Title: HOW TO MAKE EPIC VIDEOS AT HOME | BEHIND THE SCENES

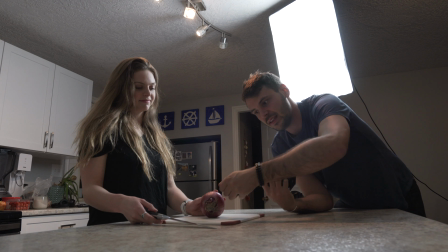So she's going to pick it up and place the knife onto the onion,
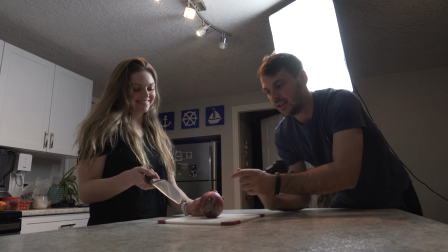and then we're going to transition after that into a cut frame where she slices through the onion.
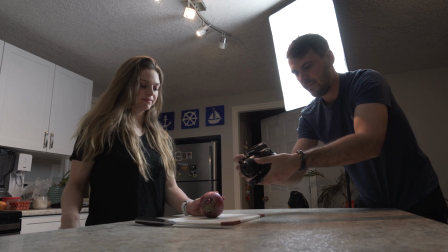So let's try this out here. So I'm going to follow your hand. So the last one went down through the desk here.
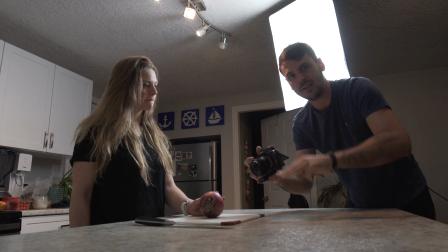I'm going to keep it following down to the knife, so it's one continuous motion downwards. So let's do that.
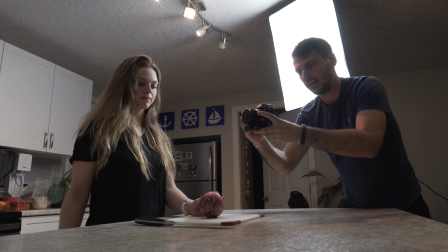So we'll follow your hand down as you go to pick up the knife. Okay, and action. Perfect.
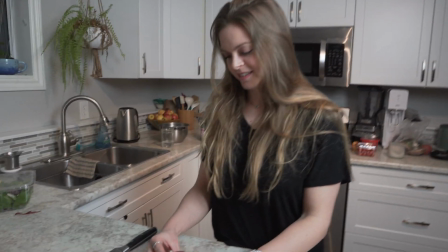So we have pre-cut the onion because we noticed that it was too hard to just saw through it.
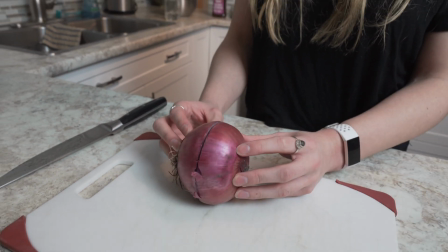So as you can see here, the onion is actually already cut in half, and we're gonna hold it together so it looks like it hasn't been.
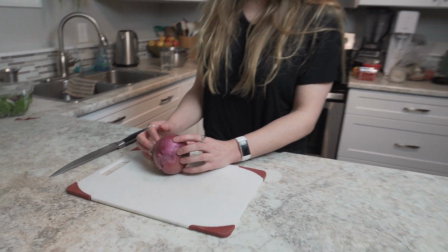So let's try this out.
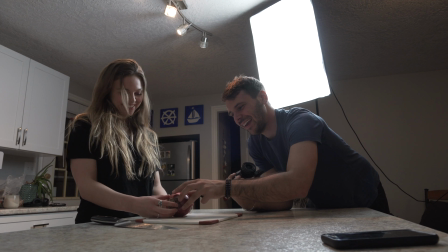Okay, there.
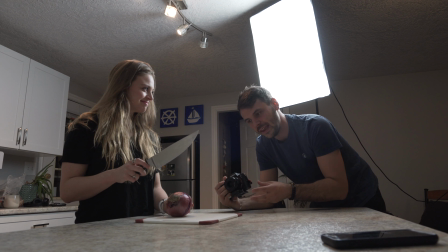All right, so the onion is pre-cut, but I'm gonna film it in a way from this angle so you won't actually notice it being cut.
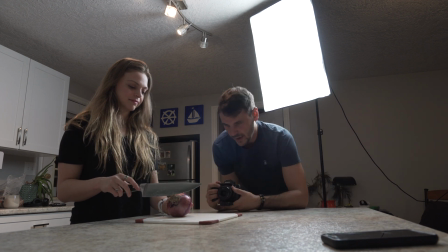So on this shot, we're gonna get you to basically put your knife on it, and then you're gonna go
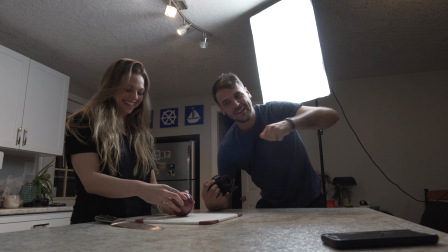Just like that. So this shot, we're gonna get her to put the knife on it and go slice, slice down, one motion.
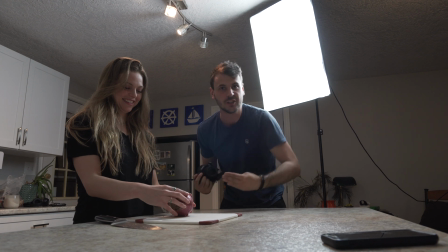So it looks like a teeter-totter. Do this, okay, and go for it.
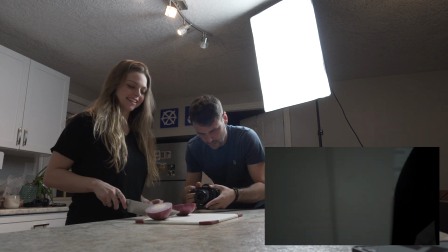Forward. Nice, perfect.
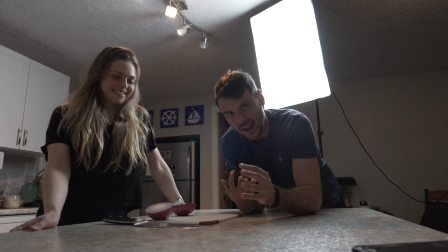Okay, so now we're gonna get a different angle and we're gonna get the onion as it falls off.
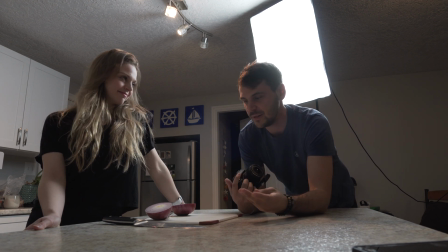And we're filming this all in 120 frames so we can get that like really crispy slow motion.
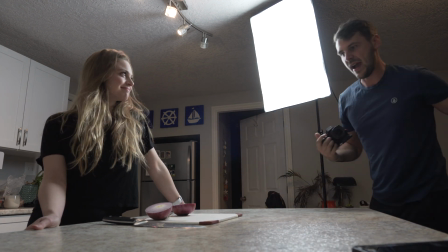So now let's set this back up and set the onion up.
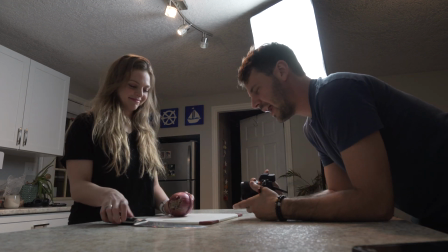And this time we are gonna get the onion as it falls over.
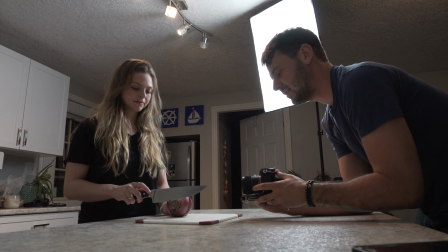So again, put your knife in it, and this is gonna be as it falls.
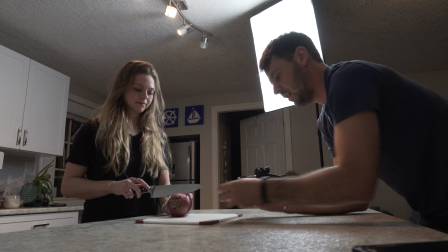So I'll hold it there for a second. Okay, ready? And action.
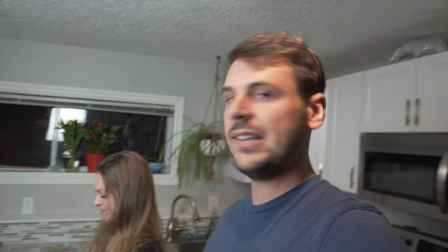So for the next shot, we're gonna be using the cucumber. And the idea I had for this is I want it to be super dramatic. So we're gonna get
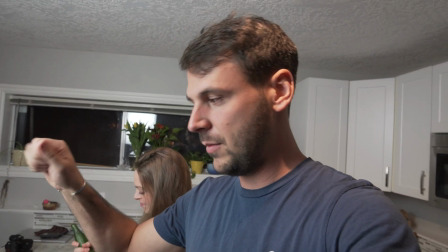Rachel to grab the cucumber and kind of slam it down onto the cutting board.
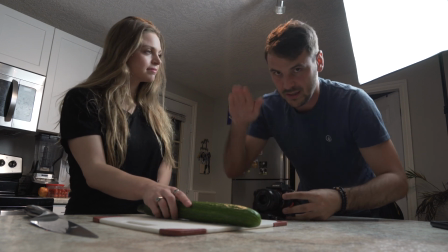I'm gonna try doing like a dead stop. So it's like a follow and like a dead stop.
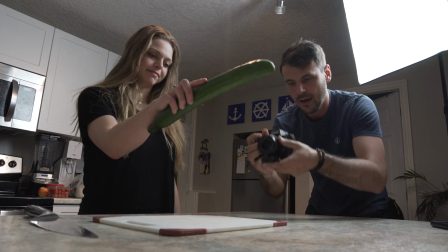Let's try this out. Okay, hold it up. And action.
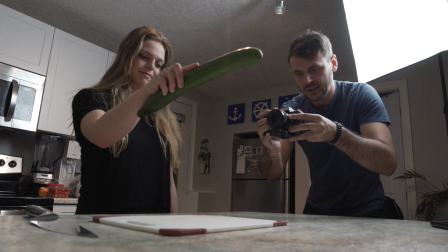One more time. And action. Yeah, let's do that.
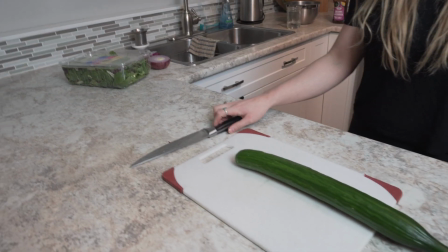So put it down. Oh, I like that. Yeah, so you're gonna just basically grab it with authority. You're gonna hold it up.
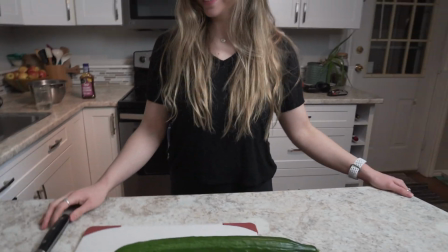Authority. Yeah, and then chop. Okay. Yeah, perfect. Okay, let's try that out. Alright, so the next shot is gonna be Rachel grabbing the knife.
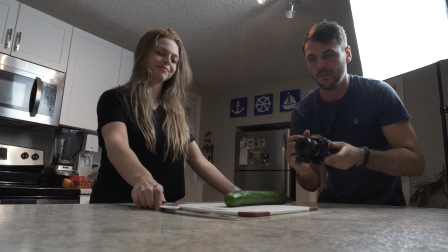And like she's gonna go and she's gonna cut. So we're gonna follow with the camera. We're gonna follow it all in one motion.
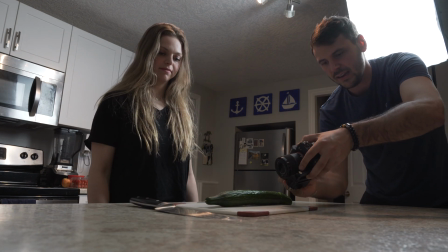Okay, ready? Yeah. Ready, and action. Perfect. I think that one was the best. Down. Okay. Okay, so next scene, we're gonna be doing the cherry tomatoes. So I think for this one, it would be cool to have like a slide push motion.
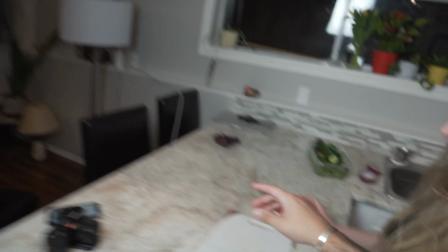So we're gonna set the tomatoes up right at the end of the cutting board there.
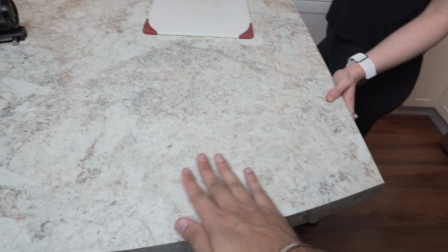And I'm gonna place the camera here and use the countertop as like a slider.
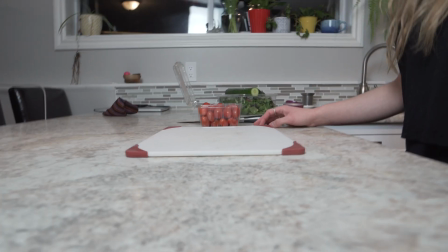So let's try that out. I think the plan is to put it down like this and sort of slide towards the tomatoes.
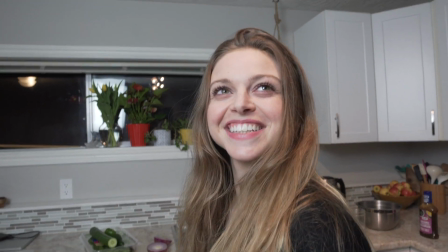What do you think? Sounds good. Let's do it. All right, so let's do this.
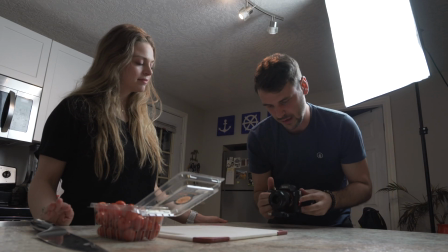We're gonna set up the camera here.
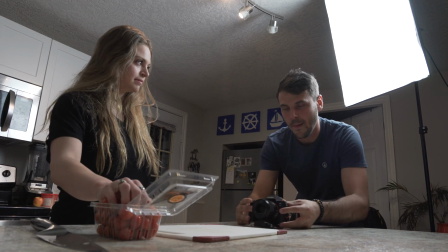I'm gonna push in as you reach your hand into the tomatoes, and then you're gonna grab a handful and you're gonna pull it up and down.
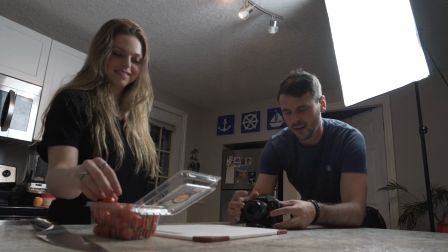Okay? Yeah, just like that, right in the center here. Here? Yeah, right there. Okay, ready?
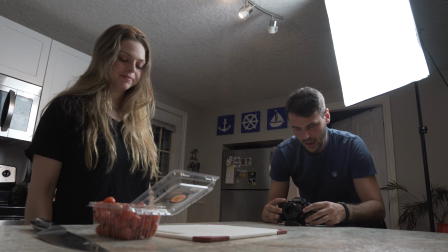Mm-hmm. And action.
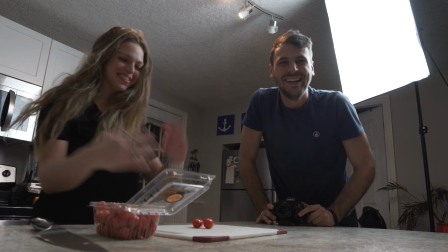They're hard to grab! Try that Okay. again. Action.
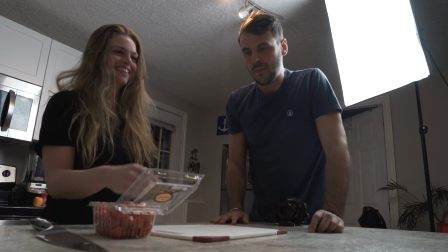Nice, I like it. Good. Okay, so now let's do this, but maybe we're gonna have it so the tomatoes end up chopped already.